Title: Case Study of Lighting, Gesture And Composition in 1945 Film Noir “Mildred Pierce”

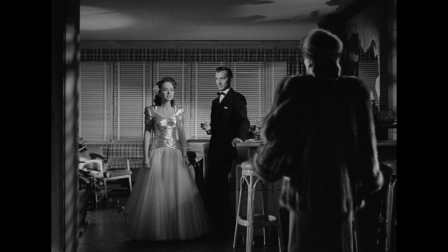(8:10)
We have seen both sides independently and now that we have information on both sides, we are seeing all of them in one frame, but not as a close-up. This is a good decision because after all the initial tension, it gives the audience a bit of break, some breathing room.
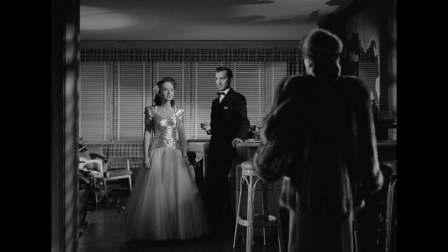(8:28)
First, let's look at the placement of figures in the scene as well as the other objects. I really love the decisions being made here. The main character is seen standing with her back turned to us because she is not the one delivering the speech in this shot.
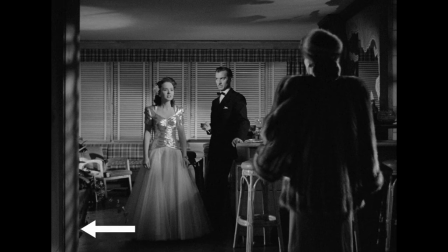(8:46)
On the opposite side of the frame, to her left, we see partly visible door frame. This is a really important decision in my opinion because it helps to frame the other two characters and gives us a sense of spatial awareness.
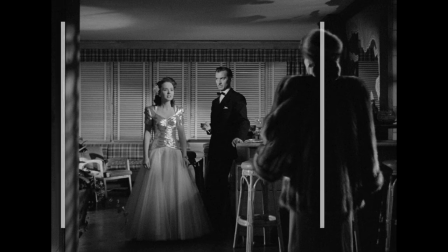(9:02)
We now know she is still near the door, but from a visual point of view, this vertical line also helps to ground the character. She's standing her ground in that one vertical frame of the door parallel to her helps emphasize that.
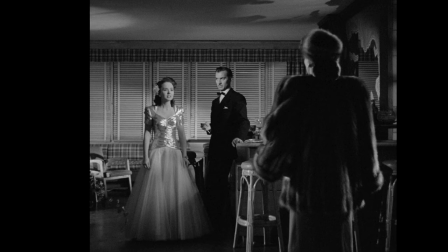(9:18)
You don't believe me? Here, let's crop the image so that we don't see the door frame. It's not a huge change, but it is different, isn't it? It's now one against two.
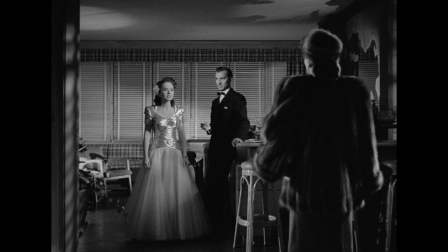(9:31)
While with the frame, it's almost as if there is another presence, two against two. Choosing to leave the doorframe inside the frame of the picture, psychologically it helps to anchor the character,
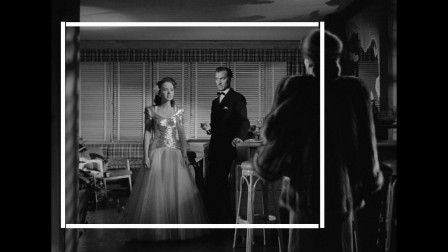(9:44)
while visually it helps to act as a part of the frame through which we can see the other two characters and into the space of the room.
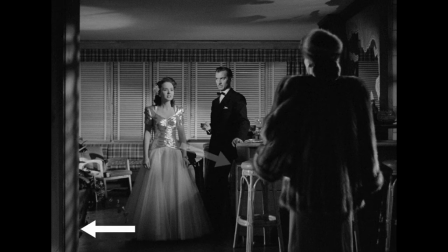(9:54)
Along with the doorframe, pay attention to this tool once again, and also pay attention to the spacing of the figures in the frame and their location within the frame. As a rule of thumb, we, homo sapiens,
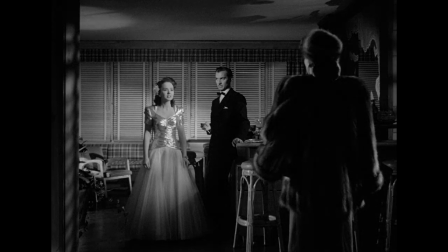(10:07)
have a tendency to read images from left to right and we also have a tendency to react to bright areas of the frame first.
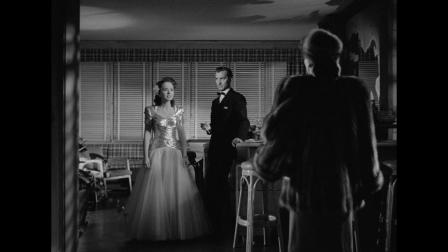(10:17)
Assuming that is true for most of us, then we would start to read the image from the brightest point in the frame, starting on the left-hand side, which would be the beta character. Next, we see the figure to her left, Monte, and we also notice the facial expression.
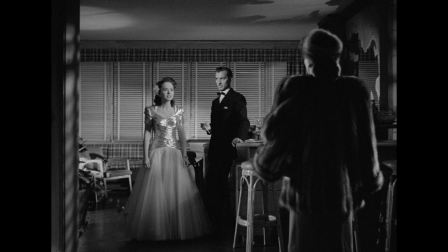(10:34)
He is avoiding eye contact, but she is looking at Mildred, her mother, all the way across the room with great sense of focus and intensity, I might add, promoting us, the audience, to follow her line of sight to the figure with back turned to us.
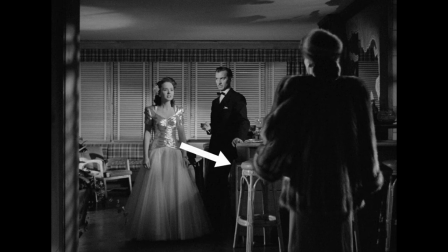(10:52)
In between these two figures, we see this bar stool, a brightly lit object in between two dark objects. Now, I can't be sure if the stool was brightly lit this way on purpose or it was simply a matter of being hit with a light source that was already lighting the room.
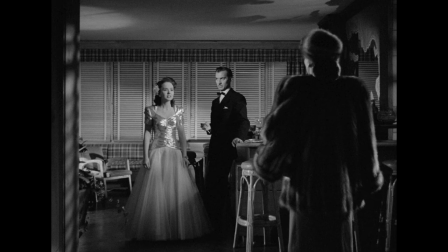(11:12)
However, I'm pretty sure that it was placed there and framed that way on purpose. It just feels right. It serves a purpose of giving some contrast between the objects in the frame. Dark, bright, and dark again. like checkerboard.
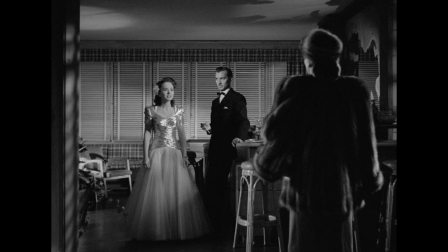(11:31)
After all, there is no color in the grayscale frame, so dark against light and light against dark is the name of the game. That is how you paint in the dark. Speaking of dark against light and light against dark, here is something that you might have not noticed at first,
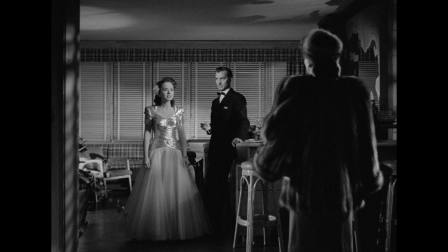(11:48)
but after I point it out to you, it will be difficult for you to forget it. Have you noticed the edge light or rim light on her fur coat? Is it supposed to be there?
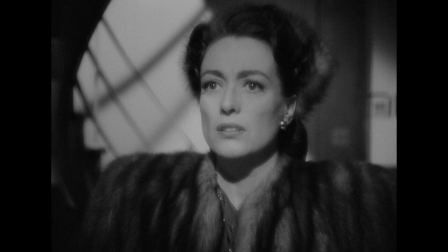(12:01)
In a few shots before, when she enters the room and stands in pretty much the same place, it appears to be missing, but now it's here.
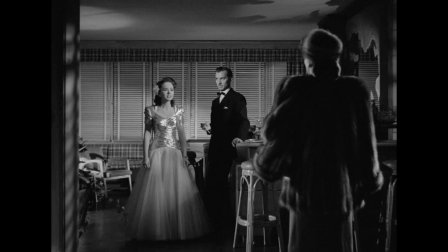(12:10)
So why is it here?